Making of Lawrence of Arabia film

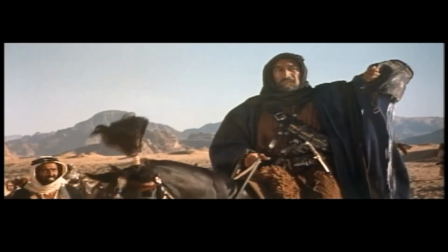That was my only bit of self-indulgence, I suppose.
Lawrence? Yes?
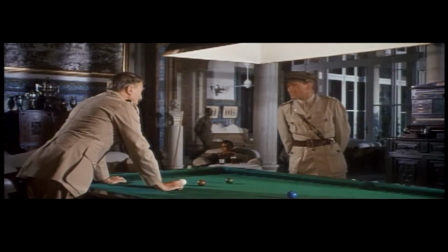You're supposed to be... Do you usually wear your cap in the mess?
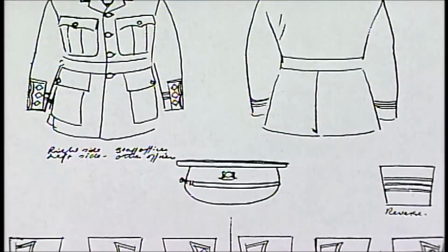The British Army stuff I got in London, either at the costumers, Berman's or Nathan's, or some of it I had made.
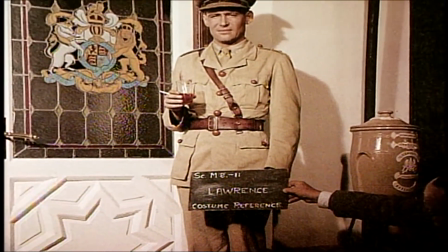I had Peter O'Toole's uniform made, a tailor in Savile Row called Hawke's,
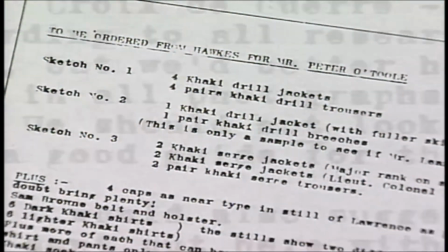because I felt that they'd have had the slightly old-fashioned First World War cut.
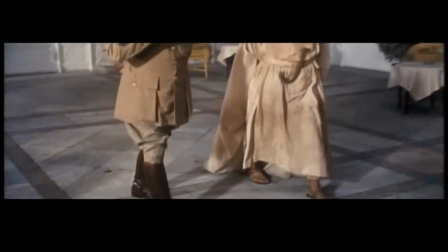They also made General Allenby, Jack Hawkins' costume, and there was an old cutter there who remembered Allenby,
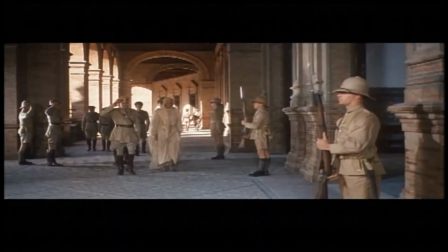so we knew we'd got him right. but the soldiers and we must have had about a thousand uniforms made
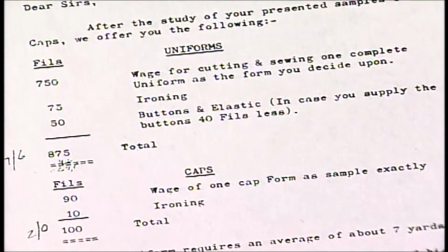at least we put out for tender in Jordan there were several factories out there that used
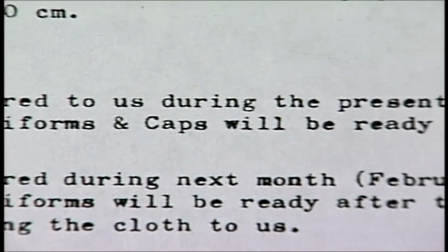to making soldiers clothes out there but all this had to be going on while one was doing endless sketches and shopping and researching and one was
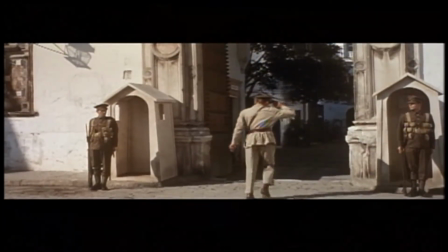back and forth quite a bit Peter's uniform was very deliberately
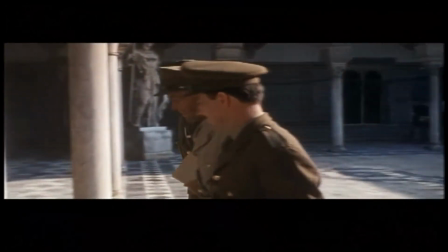contrived to look at ill-fitting and then we put it through a washing machine and sort
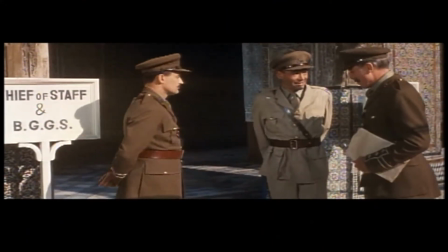of shrank it a bit more and battered it a bit more it's borrowed someone pinched mine bloody wogs it was terribly important because it told you immediately
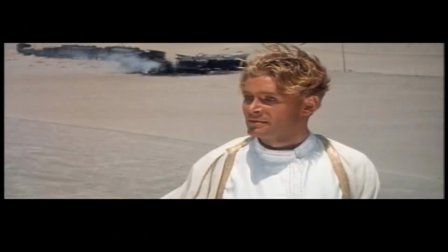that he was a misfit and what was amazing when he got to wearing his white
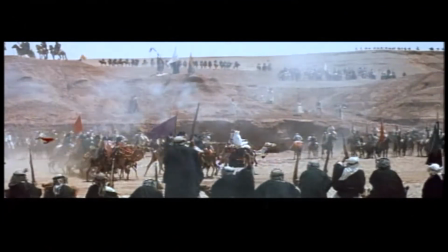robes was how he fitted and he learned not to stand
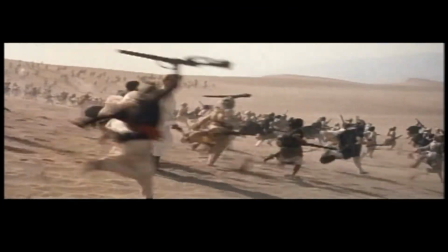out like a sore thumb among all those very much shorter Bedouin he looked as if he belonged When I arrived in the desert, Peter had already practiced a lot riding camels, and I had never been on a camel.
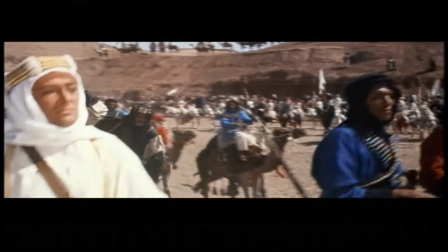And it's a very difficult thing to learn, because you have no stir-ups. And the only way to learn how to ride a camel, trotting and galloping, is to sit on it for hours and hours and days and days and weeks and weeks, because what you have to learn
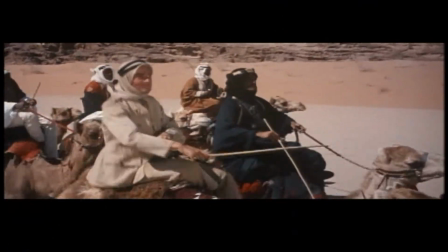is to get the rhythm and one day you just get it but for weeks we couldn't sit down properly.
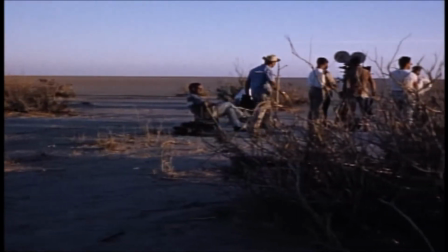David Lean did intensive tests in the desert he was proud of the fact that he discovered that the desert was not just sand but
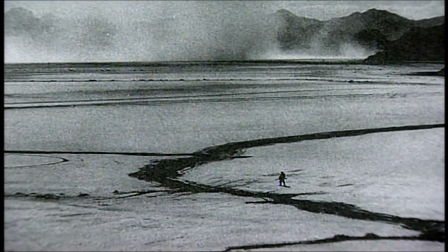it's basalt and rock and all sorts of different surfaces and not just the sand dunes of romantic Araby and so on.